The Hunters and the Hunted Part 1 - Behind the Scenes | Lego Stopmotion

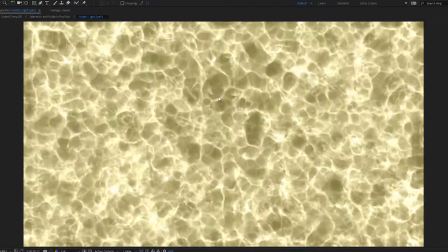8:09 For the spells to visually look consistent, I used the same noise textures from my prior spell, on both the light beam and wall shield.
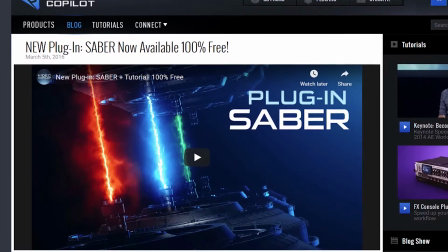8:18 With the light beam spell, I applied the Saber plugin from Video Copilot onto a pre-composed layer of my noise textures.
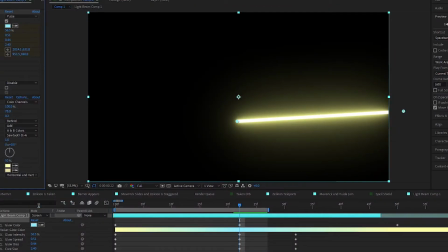8:25 I then changed the colour, animated it, and also distorted the core to make it look more unstable, instead of just a laser beam.
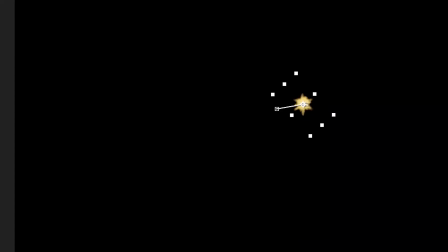8:34 To make it look as if it was actually impacting the target, I put in some muzzle flashes, which rotated as the spell hit the target. And finally, there was the wall spell, or shield. This one was made in a similar fashion to the balls of light.
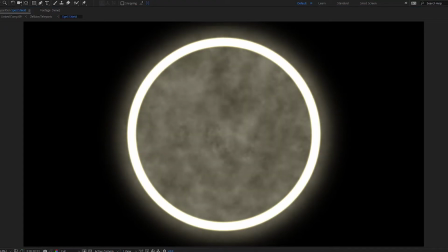8:49 I also added a border and a ring of spikes to make it look a bit interesting.
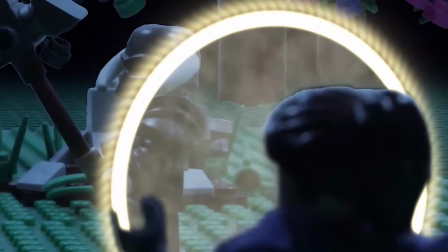8:54 Little did I know though that the noisy layout looks a bit too fuzzy, but maybe that's just me.
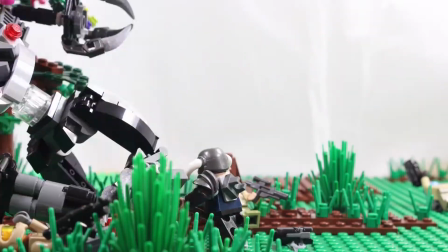9:00 Animating the ambush sequence proved a bit more difficult than expected.
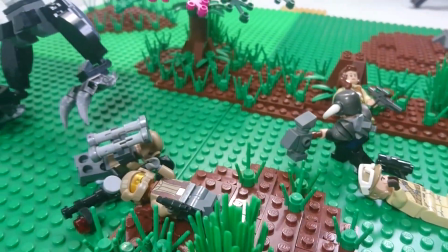9:04 This was probably the point I started to realise Zelkion's model was going to prove annoying to animate.
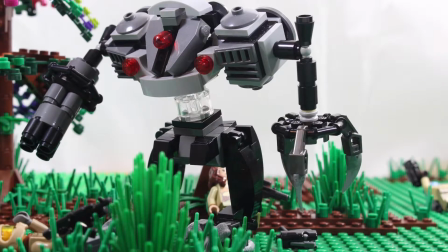9:10 Not only was its bulky size meant that it kept tipping, but its fragile structure made it constantly fall apart.
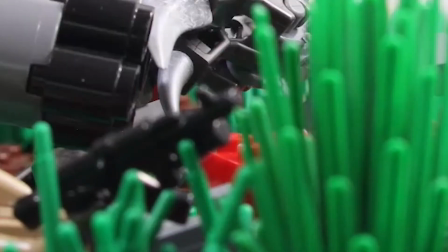9:17 Eventually I found a solution by using a combination of blue tack and coloured bricks to make Zelkion look as if it was being sent.
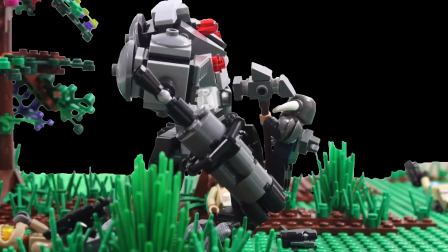9:24 A clean plate was shot and the bricks and blue tack were masked out in post. Even with Tolvar getting the jump though, he was still bested quite easily.
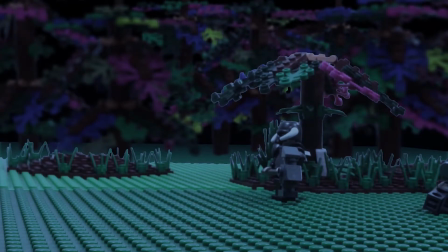9:33 This shot could have been done better. It looks as if Zelkion held the tree in its hand the entire time, and the tree leaves suddenly disappear from thin air,
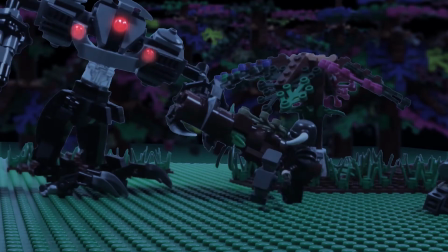9:40 but the teleport effect manages to make it look a little bit cleaner.
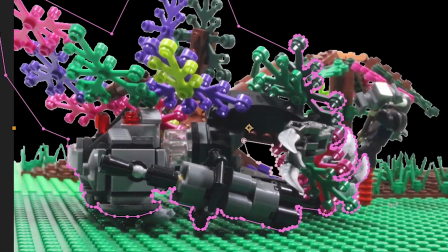9:45 I masked Zelkion at the point where I wanted it to disappear and reappear, and added some fractal noise to it,
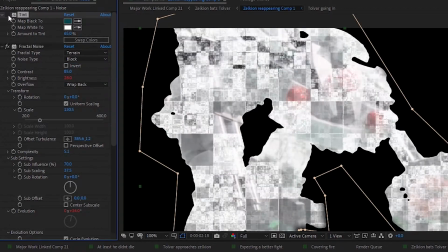9:51 which was set to blocky type, altered the colours with some tint, and animated it growing out.
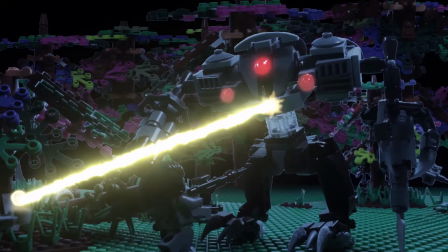9:58 And then came the fight sequence. This was fun animating everyone simultaneously.
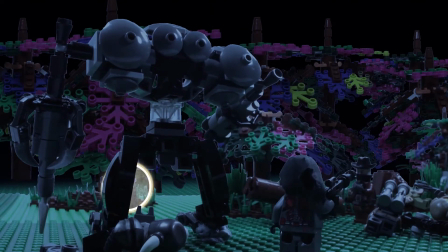10:03 I tried to make the hunters' movements and actions correlate to their characters. Maverick, for instance, slides under Zelkion and goes to shoot at it from the back, showing how he's more tactical than the others.
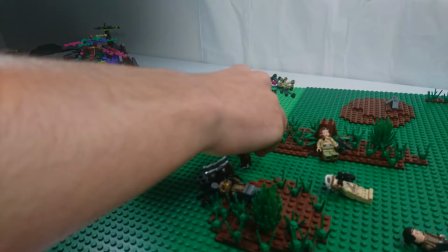10:14 Even with all of that, Zelkion just had to ruin the fun, didn't it? Even with its basic movement, its body was still too fragile.
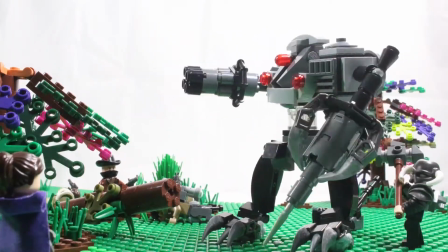10:22 I suppose that's why the fight sequence feels a bit underwhelming, since the hunters are pretty much shooting at a still target.
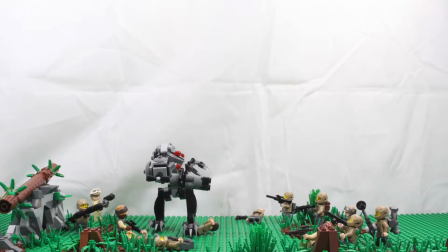10:28 This was also the reason why Zelkion was still for most of the binocular shot prior.
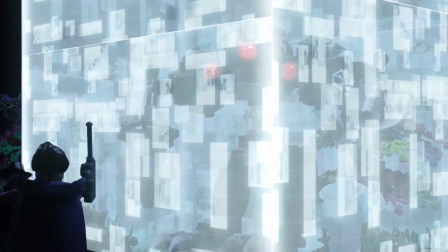10:34 Hopefully the Vex barrier made it a bit more interesting. This design was based off this big Vex boy, Argos.
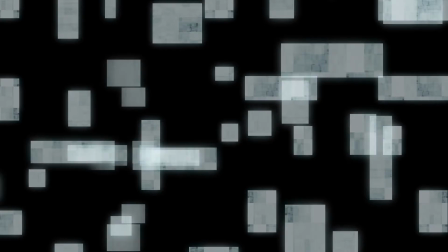10:41 The barrier was made using multiple rectangles and squares of varying sizes, which moved upwards.
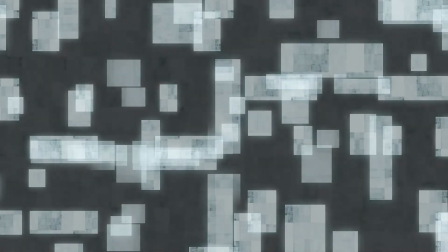10:47 Next was some color gradients to fill up the empty blackness, as well as some glow and tint.
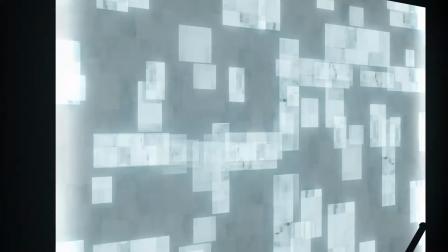10:53 I then added some edges to make it more three-dimensional, and finally duplicated it multiple times for the shots it was used for.
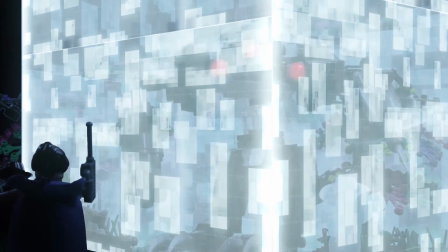11:01 Out of the entire animation, this barrier was probably the best effect I've created yet.
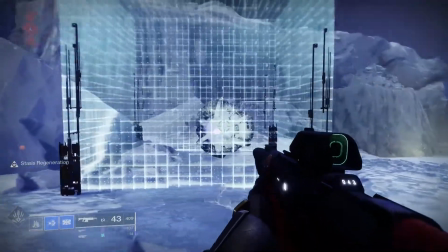11:07 Little did I know that there were actually Vex barriers in Destiny 2, on 2 locations,
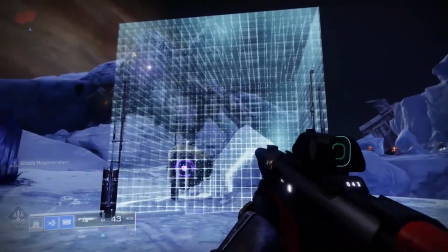11:12 well technically 3, that actually have contained enemies inside of them. Would have made my life a bit easier.
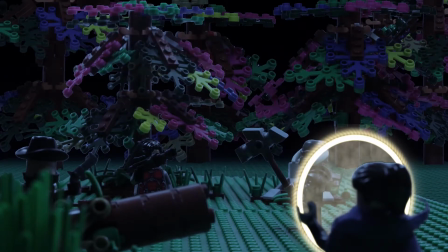11:18 After a period of fighting Zelkion, it suddenly disappears into nothingness.
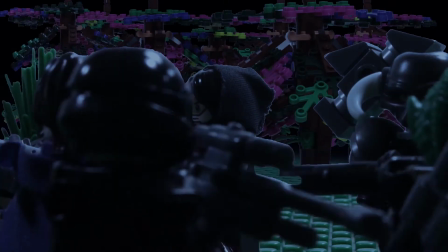11:25 After Zelkion disappears, the hunters regroup to discuss what just happened, and lose communications with Udo.
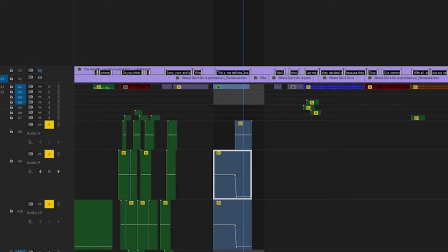11:32 Many audio layers were piled together to create that static-like sound over comms, and helped for making that abrupt disruption in communications.
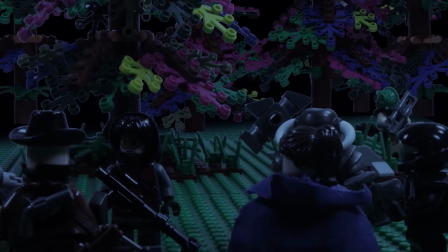11:42 Whilst the hunters were discussing about the prior event, and Tolvar continuing to lose his faith over Udo,
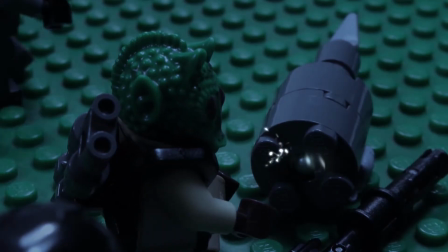11:49 Amzi uncovers the broken blade of Zelkion.
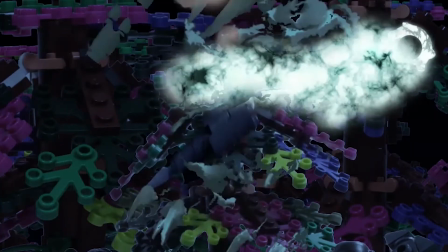11:52 You can actually see this blade just as Zelkion is being ripped away, but it's quite hard to notice as it gets launched pretty quickly.
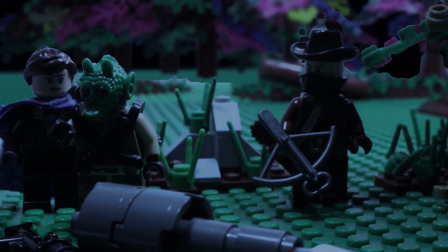12:00 With more confusion stirring about, the hunters are then startled by the orb.
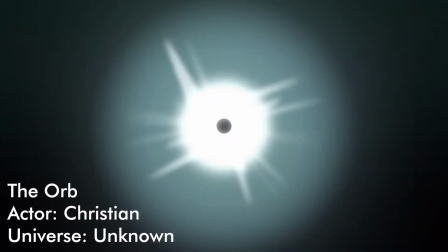12:07 The orb is actually a really peculiar character.
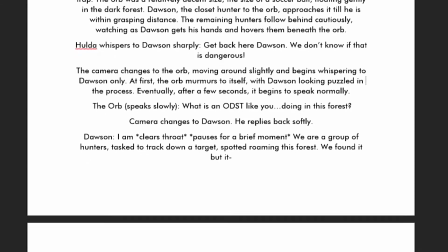12:11 It warns Dawson of what's coming, but at the same time, nestles him with all these kinds of riddles, which eventually annoys Dawson.
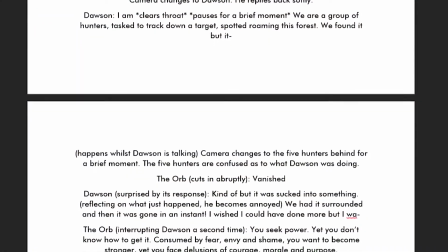12:19 The orb did have a bit of a rewrite to it, which kinda makes the scene quite confusing.
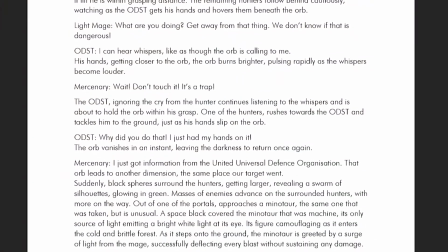12:24 Initially, it was some random orb that drew weak-minded people in hopes of baiting them into a trap. I later discovered that it talks, so I then had to add a conversation between the two.
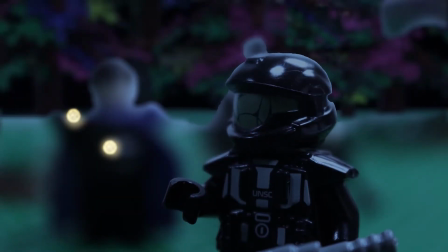12:36 What probably came most confusing was who the orb was actually talking to.
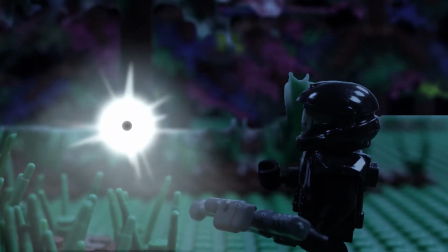12:40 For most of the conversation, only Dawson can hear it, but right after he gets mad, it then talks to everyone else but Dawson.
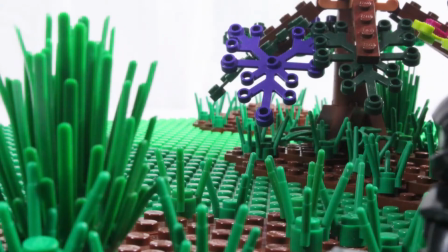12:48 I thought by having a shallow depth of field on Dawson and a wider focus on the orb, it would make it seem as if he was the only one who was hearing it.
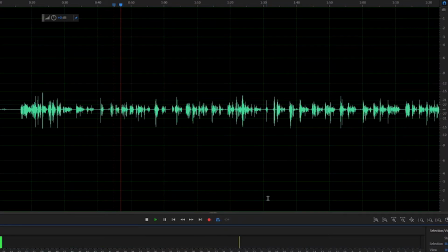12:57 Another challenging thing about it was also manipulating the sound.
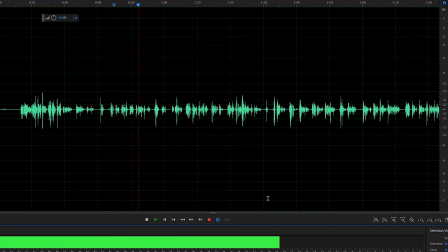13:01 Since I haven't played around with sound too much at the time, I had to mimic the voice to be as accurate as possible.
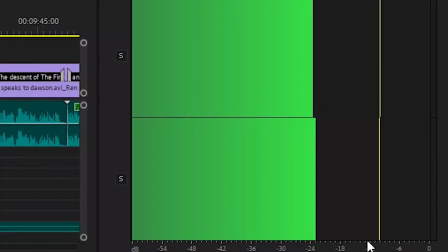13:08 Although it not only sounded quite different, but the effects I added impacted the volume of the dialogue, so at points you can barely even hear it.
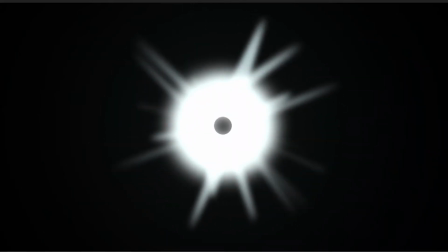13:17 Fortunately enough, the creation of the orb was quite straightforward, and turned out much better than the audio. I made a lot of these white streak shapes, which were then duplicated multiple times,
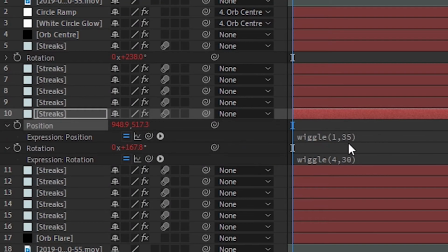13:28 rotated and contained a wiggle expression so it looked a little bit more alive.
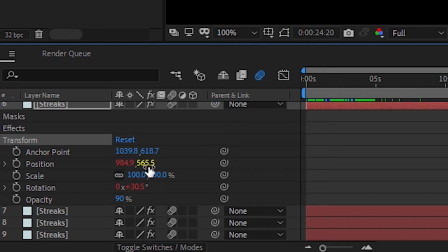13:33 This also helped save lots of time, as I didn't have to hand animate it unlike other elements of the film.
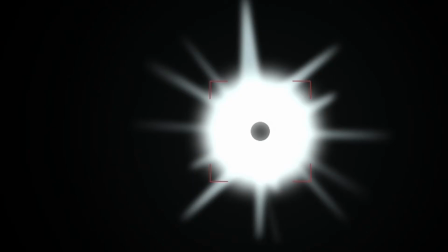13:39 Then there was a black sphere and a couple of masked white circles which had a glow effect.
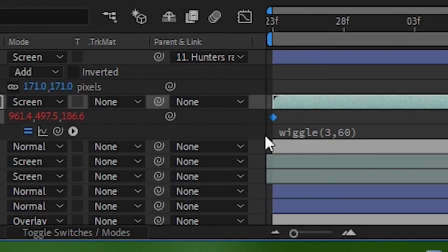13:44 When putting it into the comp, I then added final expression, so as it moves around, it bobs whilst it does it.
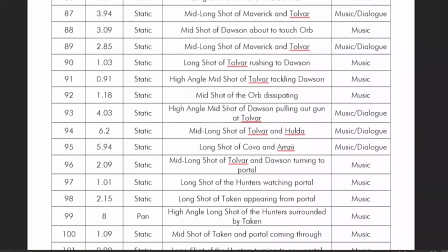13:51 Looking back however, this scene should have been reshot entirely, to make it a bit more interesting, and also to make much more sense. But hey, we all have to start from somewhere, right?
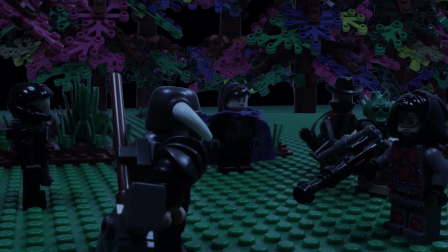14:03 After it disappears, the hunters plan out their next move, until something unexpected happens.
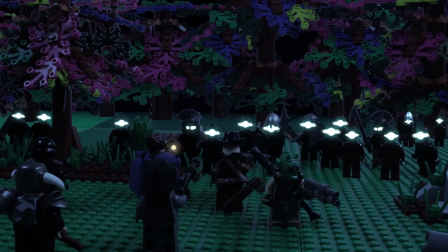14:13 The hunters are then suddenly surrounded by a mysterious foe. This was one of the only instances in which I moved the camera physically.
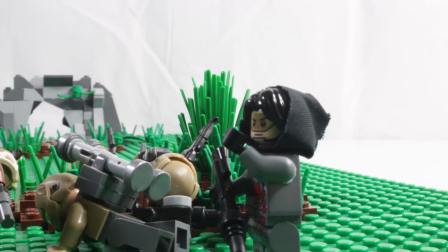14:21 Other when Maverick gets annoyed at Amzi, I was really hesitant to do so, as carpet plus a fold up table don't go too well.
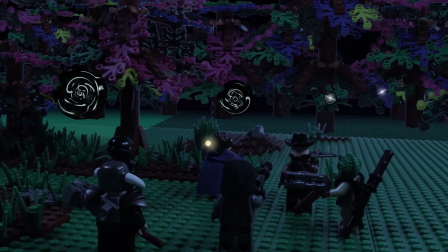14:29 But in the end, it was key to portray the arrival of a new and mysterious foe, as well as get a sense of scale.
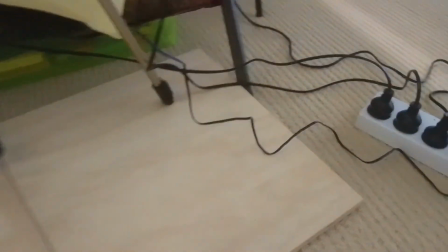14:36 I situated the camera and tripod onto a wooden board that I could just move every shot I'd take to make it move.
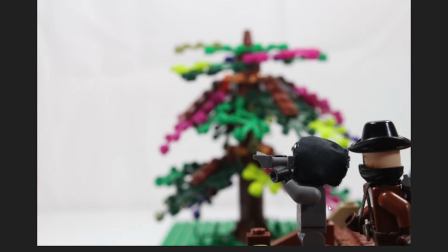14:43 The board also helped me reduce much of the camera shake, which definitely helped out, particularly with the longer shots.
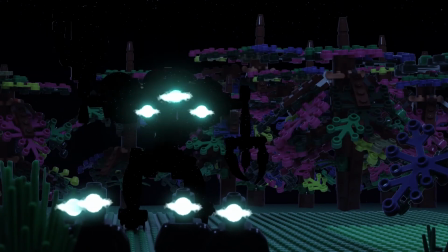14:51 Shortly after, however, the hunters uncover a newly transformed Zelkion, but that will be explained in another video.
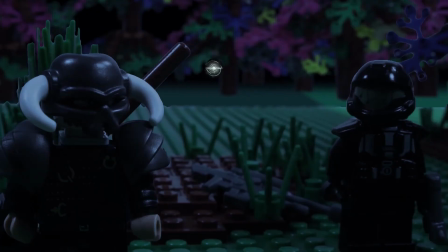14:59 In my opinion, it was an overall good starting film, having some smooth animation, decent visual effects, yet also containing many issues.
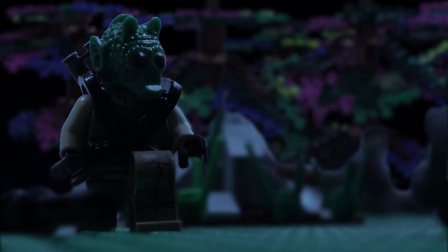15:08 These problems are going to be addressed for part 2, and hopefully will be remedied.
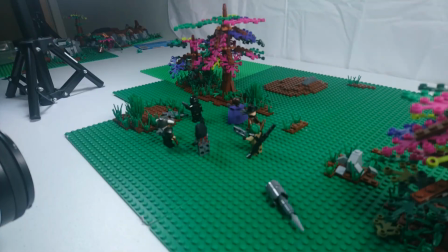15:13 If you have further questions about this short film, or wanted to provide some feedback for me to improve future videos, feel free to post a comment.
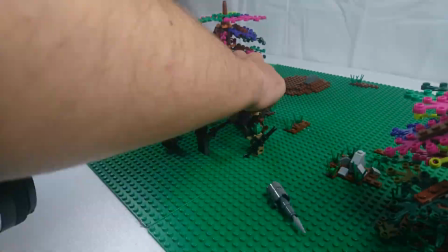15:20 Anyways, that is it for me today. Hope you all enjoyed, and I'll see you all in the next video.